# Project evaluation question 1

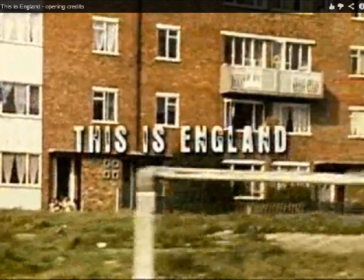One thing I did notice was in both the sequences I researched, the font colour is white, therefore I did the same in mine.
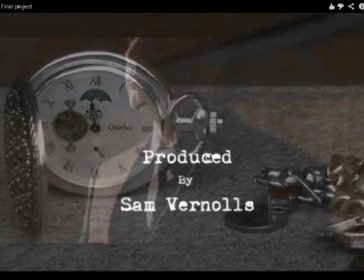Another shot I used was a tracking shot to show the objects I had chosen. My main one, similar to Kill a Mockingbird, was the pocket watch.
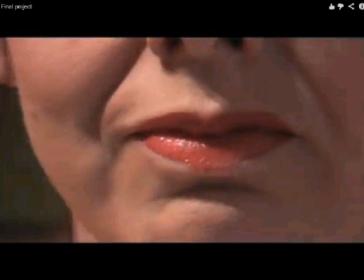I then, as most title sequences do, introduced one of my main characters. I showed her personality through her body language and mise-en-scène, as I didn't want any diegetic sound in my sequence. Her lips were bold and red, showing a sultry, sexy look, her hair dark and wearing very little,
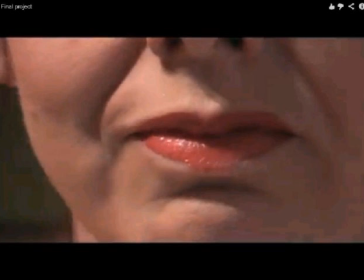stereotyping her as the typical James Bond woman. The way she starts facing the camera and turns shows she has attitude and confidence.
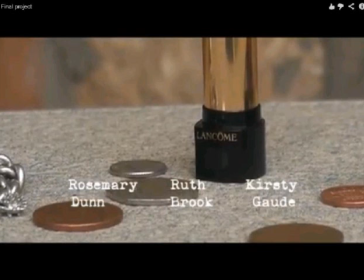By moving on to an angled tracking shot of the lipstick immediately after, the audience can then assume it belongs to her.
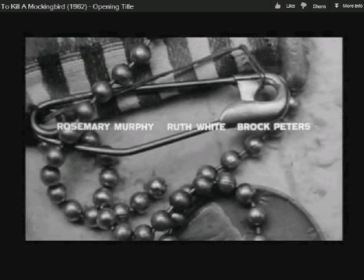By doing research, I found that most of the title sequences had used 3 titles on one screen. Therefore, I wanted to do this in mine. So by looking at To Kill a Mockingbird, I found that having 3 names on the screen was better than having 1.
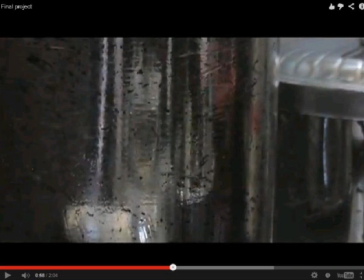The next shot I had was a zoom out from all the accessories that a woman would have on her desk, therefore showing personality, showing what she likes to do, what she uses to style, like sort of describing who her character is and what she's like.
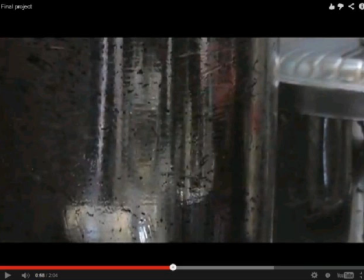To Kill a Mockingbird also does this by showing a screenshot of a child drawing a bird. This is interesting as you get the feel for the character,
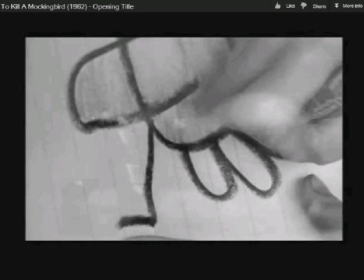you get sort of a view of what kind of age the character is, and therefore you're introducing and getting to know the character without actually seeing the character and only seeing objects that they may use.
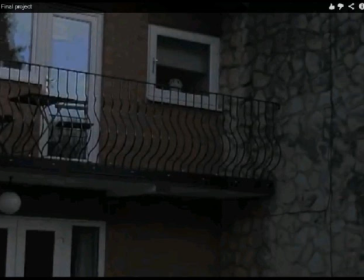In most title sequences, there is a shot to establish the setting of the film. In mine, I have a fairly quick shot of the house in which the film is going to be taking place. I do this by using a picture, an actual still image,
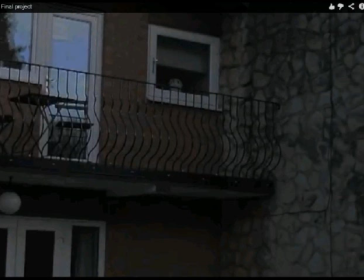and zooming out from the image to get the whole screen of the house.
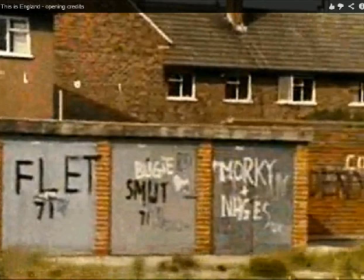This Is England does a similar thing, where they try to show the setting. In this case, it's a very rundown, with graffiti everywhere, and it gives you a good feel for how and where the movie is going to take place.
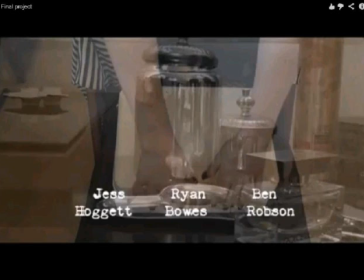Another shot I tried to recreate from To Kill a Mockingbird was the shot of the girl pulling the box open with her hands. I really liked this shot as it was different from the rest because it was an overhead one. So when I tried to recreate it, I tried to put the camera as high over the box as possible.
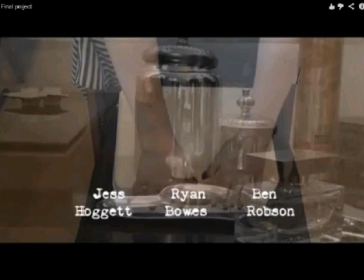Unfortunately, by doing this, like when I was using the tripod, I kept getting the tripod legs in it.
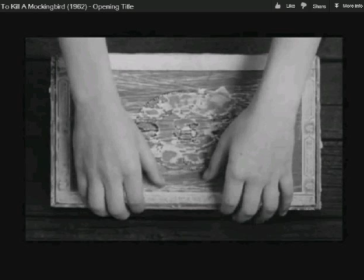So I had to do it at an angle so that you couldn't see the tripod legs. This is something that I could change in the future and improve and
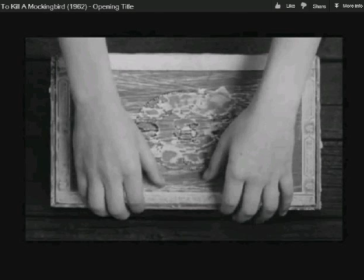hopefully develop so that I can develop skills to be able to do the overhead shot without these issues. By showing the knife at a very sudden part of the music,
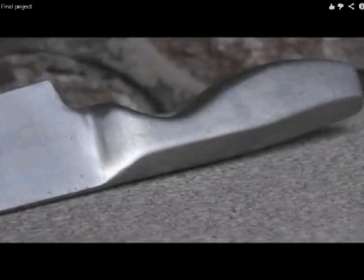I feel this creates a very tense and very sudden change of atmosphere.
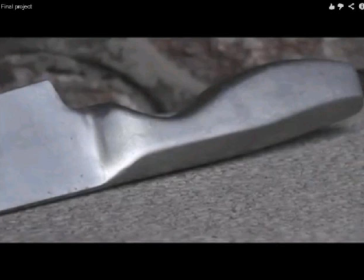Then by introducing the male character properly afterwards and having him fully in focus instead of like in the background of a transition shot,
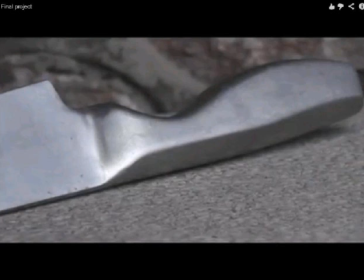I was able to create a feel for his character and what he has to do with the actual sequence. I really wanted to get across the fact that the knife has something to do with him and the sort of sharpness of his character,
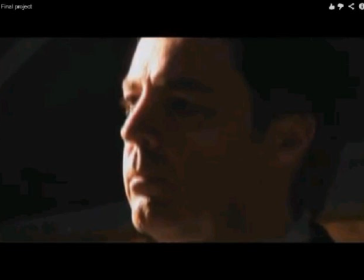and maybe create a mystery as to if he's killed somebody, if he's used the knife for something. Unfortunately, I was unable to actually put blood on the knife because when I used fake blood previously,
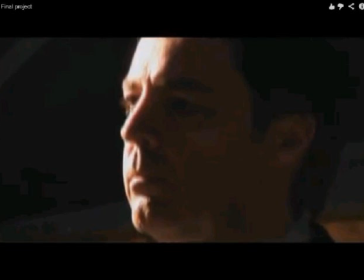it just looked too fake, it didn't look realistic, and I didn't want my title sequence to be like that. So I cleaned the knife and I thought I'll use it just as a metaphor to say what his character and personality is about.
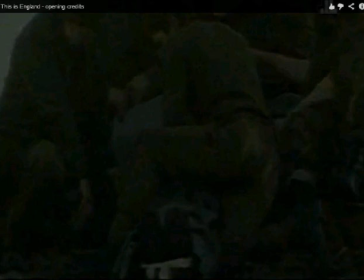I really like the end shot of This Is England. It fades out, it's a really slow fade, and it leaves you wondering what's going to happen next and leaves you thinking what is going to happen in this film, what's going to start it off.
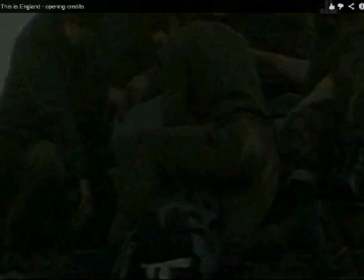Therefore, I wanted to take this on board and use this myself. So I took a shot of the pocket watch that the man that I used in the sequence
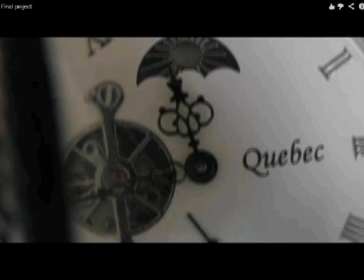and faded it out really slowly, just as This Is England did. I think this leaves the audience thinking, well, what's going to happen next? What's the next step in this sequence? What's going to happen in the film? And I think it's a really
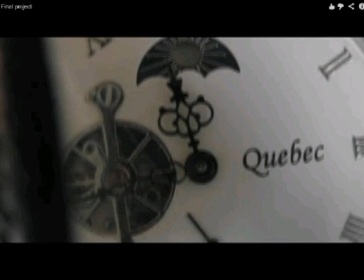good part of my title sequence that I think really works well and has a good impact on the audience.